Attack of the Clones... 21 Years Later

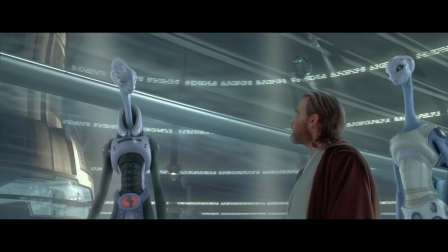But now, I want to go through some scenes that I feel could have been removed entirely. One is this conversation between Yoda, Obi-Wan, and Mace Windu.
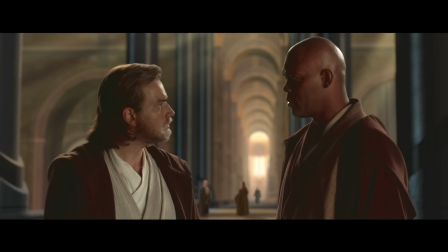All that's accomplished here is that Obi-Wan thinks Anakin is a bit arrogant, and Mace Windu needs to remind the audience that Anakin is the chosen one. Both could have been easily accomplished in a different scene.
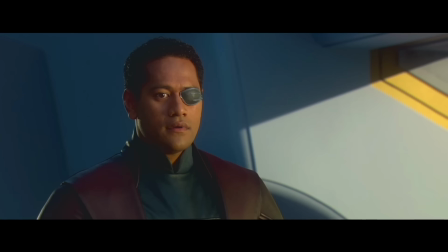For one, we have already seen numerous examples of Obi-Wan being frustrated with Anakin, so So do we really need to see him complain about Anakin here?
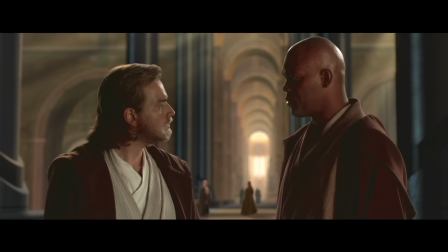And having Mace Windu say, remember Obi-Wan, Anakin is the chosen one who can bring balance to the Force, is just bad dialogue.
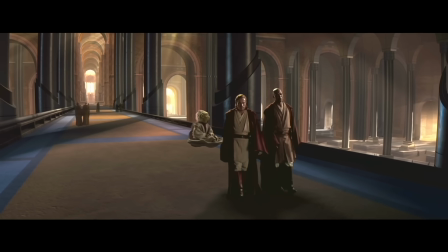Obi-Wan is Anakin's master, of course he knows this, so this scene can be pretty much removed. Another scene that is even more useless is Obi-Wan in the Jedi Library.
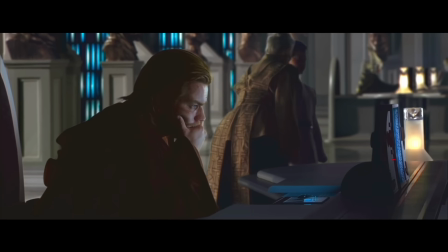The only thing that is accomplished here is that Obi-Wan learns Kamino isn't part of the Archives. The next time we see Obi-Wan when he talks to Yoda, he just tells Yoda this anyway.
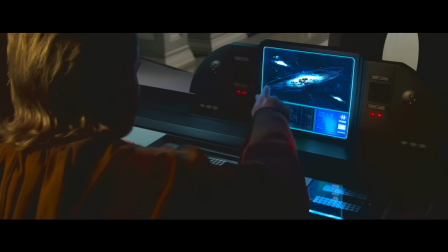So did we really need to devote a minute of the movie to Obi-Wan learning this when he tells both Yoda and the audience the same information a few minutes later?
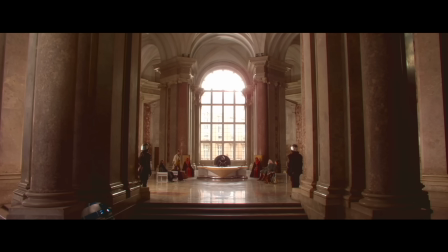I don't think it was necessary. Another scene is Padme talking politics to the Queen of Naboo.
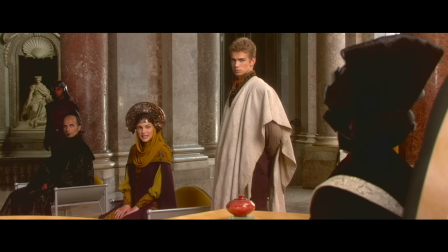I actually don't know the point of the scene. Padme confesses some fears that we all know she already has, and then we see Anakin act like a child around her.
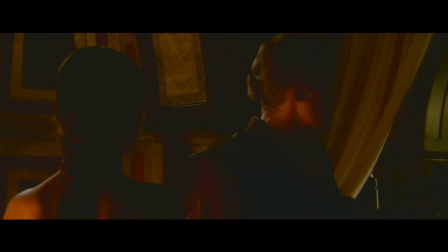This scene only makes it harder to believe that Padme would fall in love with him because he was incredibly rude.
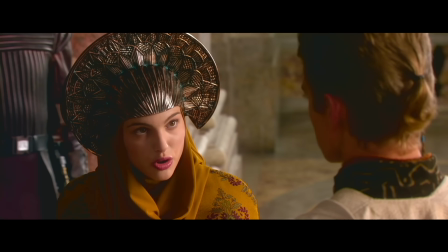Also, the next scene Anakin and Padme have together is when they have their first kiss, so to go from Anakin being rude to Padme to them having their first kiss is a major tonal issue.
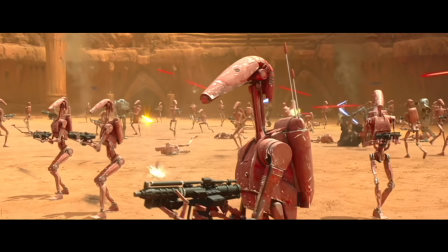And speaking of tonal issues, that's another thing this movie somewhat struggles with. When movies have multiple plot lines going on at once, it's important that your tone doesn't shift each time you go from scene to scene.
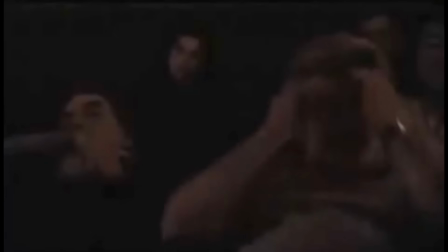There's this great behind-the-scenes clip of The Phantom Menace where one of the Lucasfilm employees expresses this very concern to George Lucas.
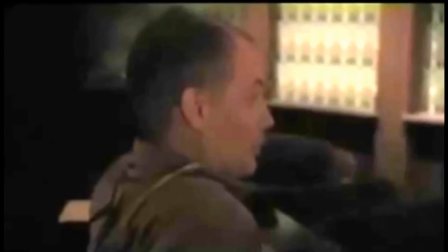In a space of about 90 seconds, you know, you go from lamenting the death of, you know, a hero, to escape,
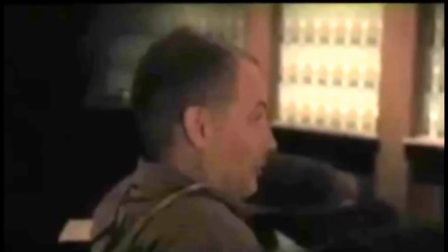to slightly comedic with Jar Jar, you know, to Anakin returning.
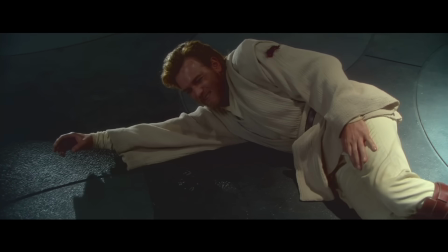And this is something that apparently Lucas didn't get feedback for with Attack of the Clones.
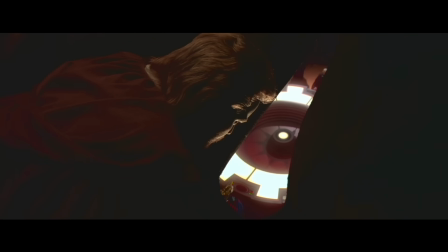In the span of 10 minutes, we get scenes of Obi-Wan listening to separatist politics, then Anakin's mom dying,
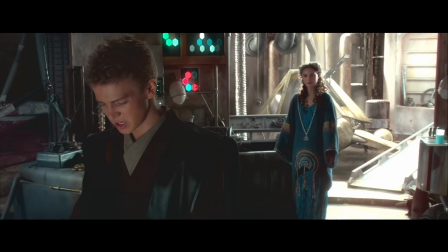then Obi-Wan complaining about bad Wi-Fi, and then Anakin's confession that he murdered a bunch of women and children.
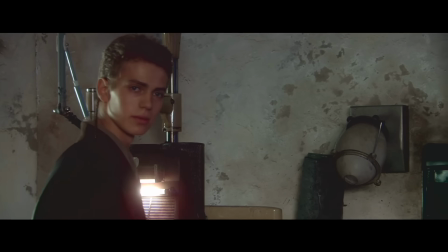See how the Obi-Wan scenes here kind of clash with the more heavy-hearted scenes of Anakin? it would have been far better
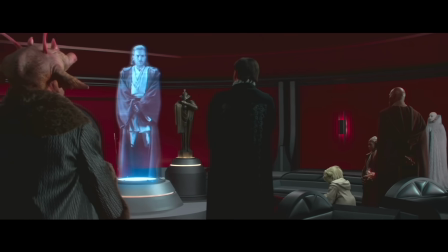for the pacing if a scene like Obi-Wan getting captured was intermingled with the Anakin scenes here.
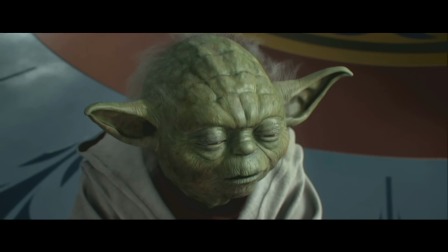So consistent tonality is something that Lucas struggles with in this movie.
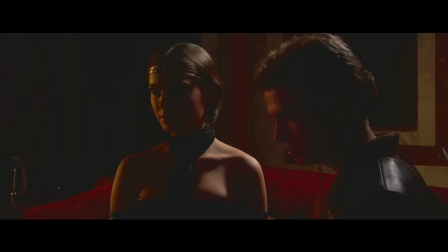Now of course, as I said before, a lot of the execution issues are related to the dialogue, and unfortunately pretty much every example of bad dialogue is shared between Anakin and Padme.
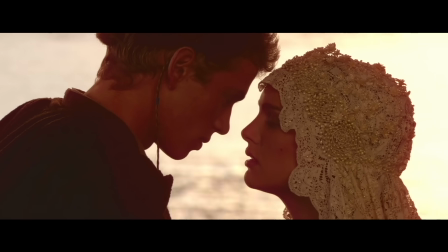So instead of just talking about it here, let's move on and discuss Anakin and Padme as a whole.
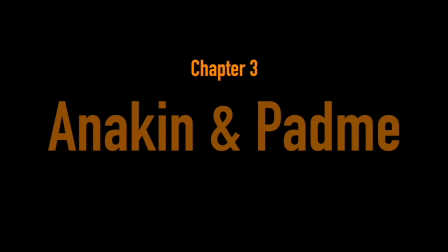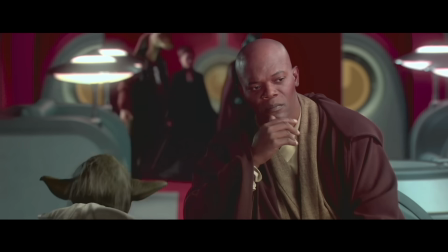Anakin and Padme are the heart of Attack of the Clones. Usually with these types of videos, I discuss a wide variety of characters.
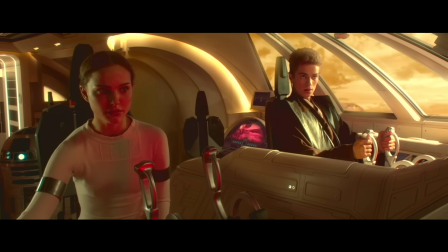But with Attack of the Clones, all there is to talk about, really, is Anakin and Padme.
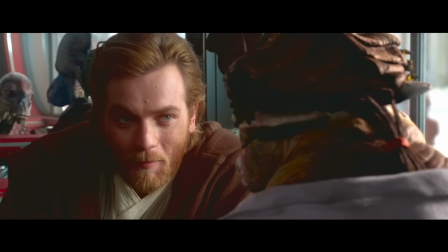Could I talk about Obi-Wan? Sure. But all he does is either lecture Anakin or wander around in exposition scenes.
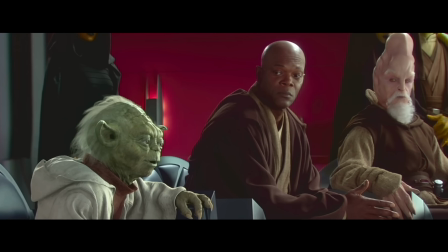Not really much character work. There isn't much to talk about with the Jedi, other than that they're loathsome assholes.
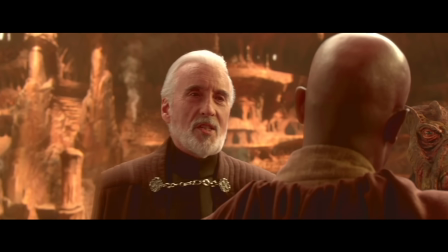I'm not really gonna go into Dooku, because I don't find there to be anything interesting about him, so let's focus on Anakin and Padme.
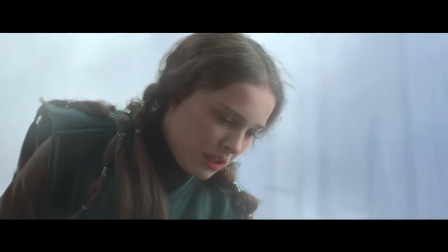There's really two camps when it comes to this relationship.
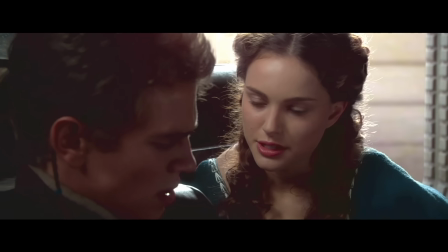One is the take that's been present since 2002, and it's that these two have no chemistry, and they have the cringiest relationship ever.
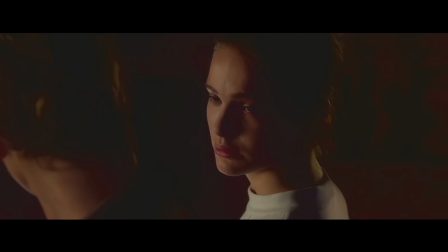The other camp is that this is secretly a perfect relationship, and Anakin is one of the deepest and most well-written characters in the Star Wars franchise.
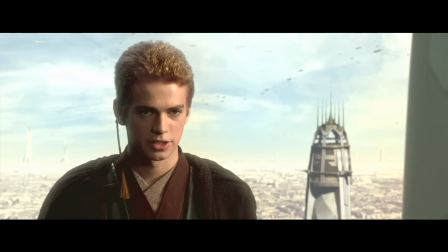Granted, most of this discourse is about Anakin rather than Padme.
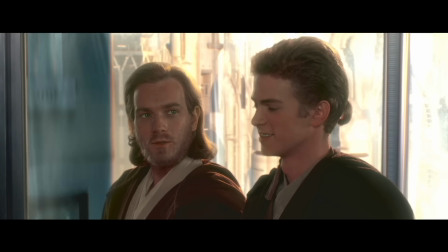But with that being said, I'm going to tell you that my thoughts on Anakin are split right down the middle.
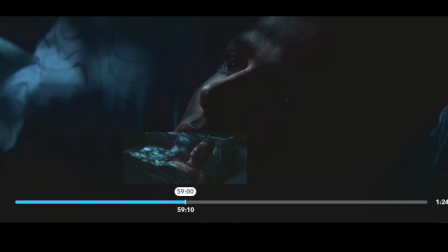And by middle, I mean right at the 59 minute mark of the movie, which is a little bit before halfway through.
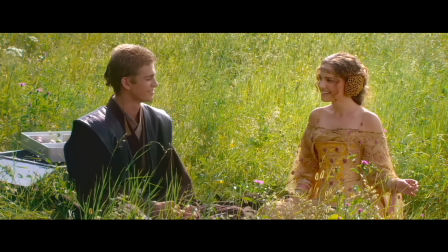Before this point in the movie, I find most of Anakin's scenes to be rather insufferable.
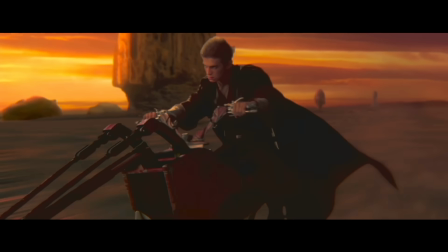After this point in the movie, I actually quite enjoy it and find a lot of it to be criminally underrated.
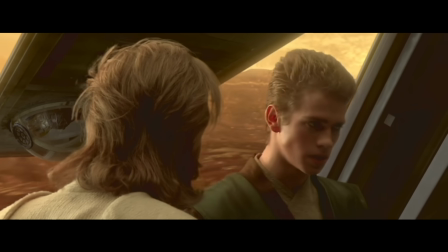Anakin's arc in this movie is kind of split into three parts.